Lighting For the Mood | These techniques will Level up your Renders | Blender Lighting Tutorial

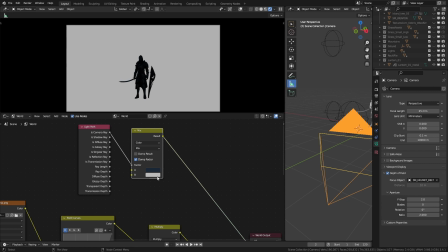That's because everything in the world sees this first input as its background color. You can see it clearly when I change the color of that input. This is a handy method if you want to use two different environment textures for your scene.
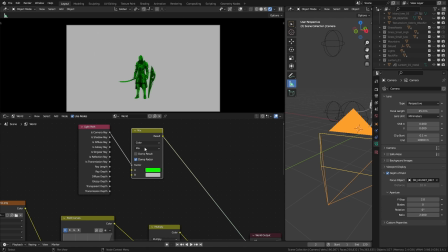One for the camera and the other to actually light the scene. A useful trick to know.
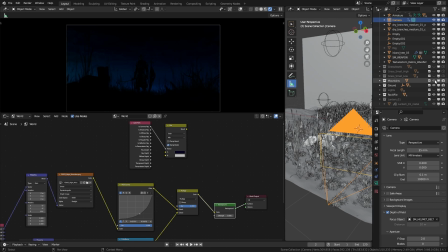But here I use the previous setup. And for the mountain, I use the same one as before but change its position. Let me increase the world's strength to show it clearly. Before it was something like this.
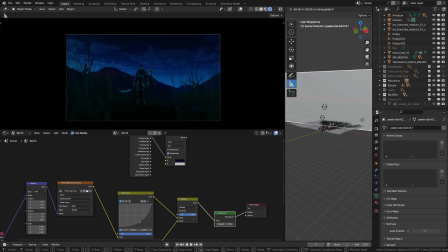There was this opening on the side. I dragged it to the side so that it fills more space.
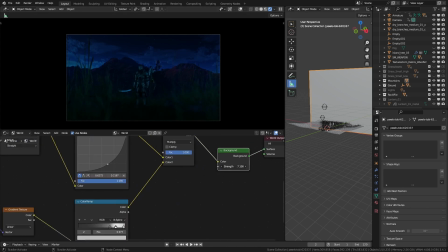It makes things look more contained. It surrounds our character like no escape.
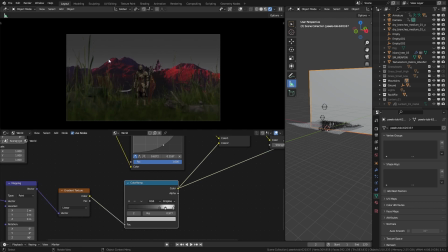And the gradient we created earlier helps to see the shape of the mountains as well.
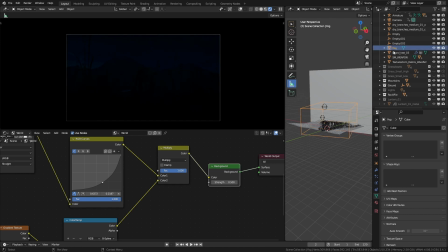After that, I have fog, this time uniform density across the cube.
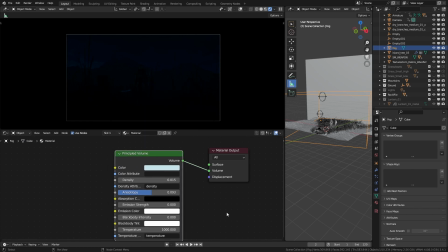Values are almost similar to the previous one, just a bit dense. Then to our most important part, lights. Nighttime lighting is very tricky and you always have to go for the Hollywood night look.
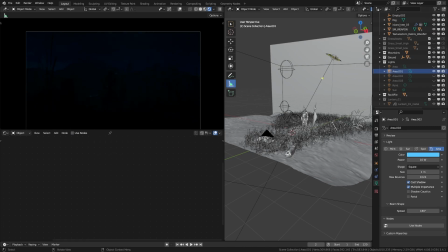Here I have added a few area lights and this sun lamp to the scene. They are just there to light the scene just a bit.
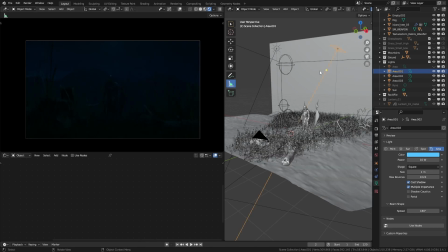They are all very low in intensity, all the way down to 10 watt and 2 watts.
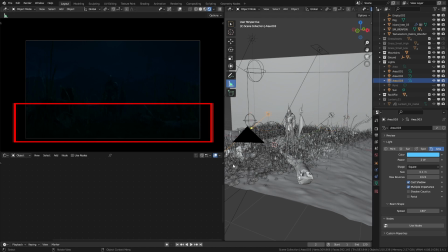Here I put two of them to light the foreground. Also reduce their size to decrease their softness.
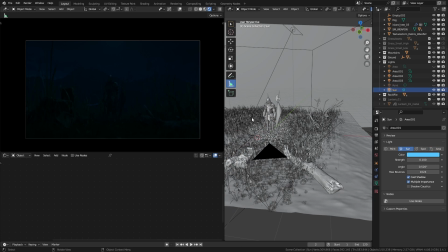This gives a slight edge light to the shapes and all of them have light blue color.
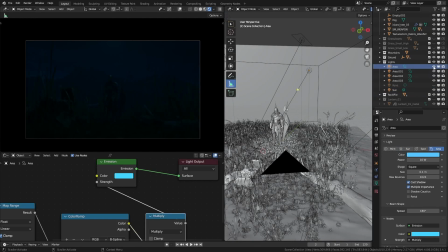Then I have this area light which gives more dramatic moonlight.
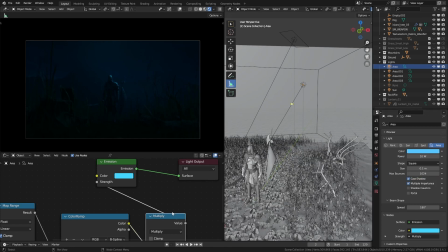I set its size to 0.1 meter. Then I created this node setup to control its light fall off.
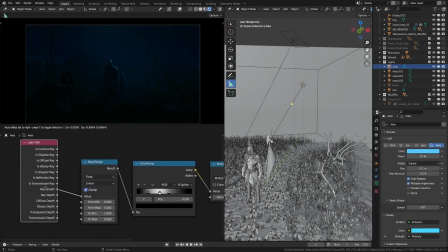I started with this light path node. This ray length value basically gives us the distance light travels.
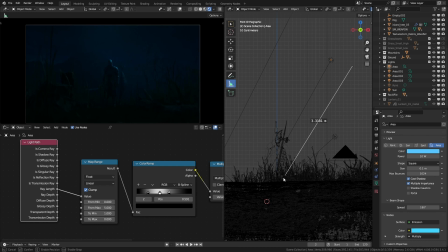For example, here I have about 4 to 5 meters from the light to the ground. So I take this ray length value, take its value range that goes from 0 to 5 and map it to 1 to 0,
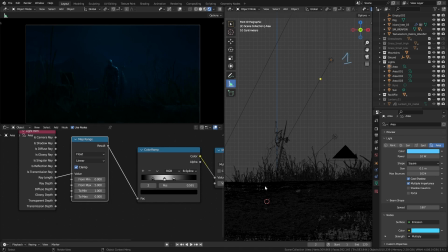which gives here a value of 1 and all the way down here a value of 0. And we get a gradient in between these 5 meters. Then using this color ramp, I adjust the gradient more to have somewhere around these areas as black.
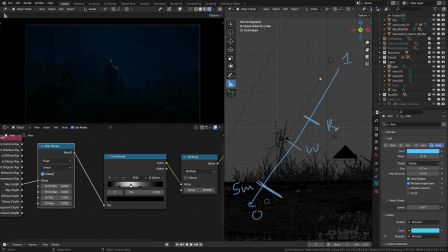Here to be white and here again to be black. I use the B-spline method for a smooth gradient. This way I can make the lamp have no strength at each end and around midpoint it reaches the strength of 1.
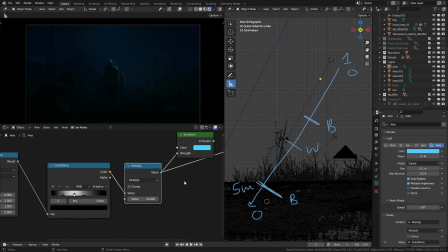Then I multiply that custom fall off to have more strength and plug that into emission strength. If we didn't have this, you can see what it does, especially when we have fog in the scene.
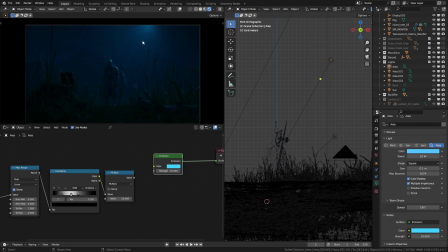You can clearly see where the light source is, which breaks the whole illusion. But with this custom fall off, we can create that invisible moonlight. By the way, make sure to have all these lights at the same angle because there's only one moon.
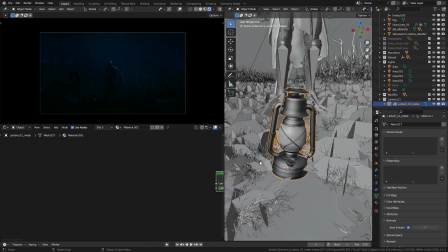Actually, you can keep the scene like this, but I went on and add this lantern to the scene
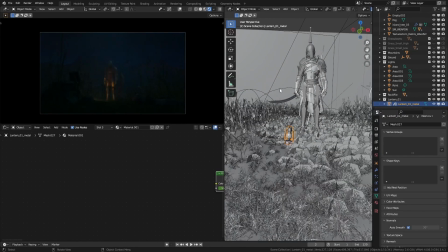and a point light to act like its light. Animate its strength.
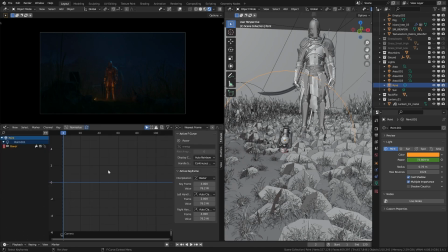In the graph editor, you can add this noise modifier to create a flickering effect to the light.
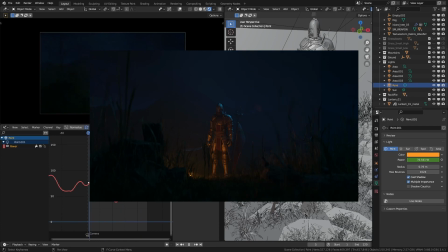And look at that, only color Hollywood knows, orange and blue.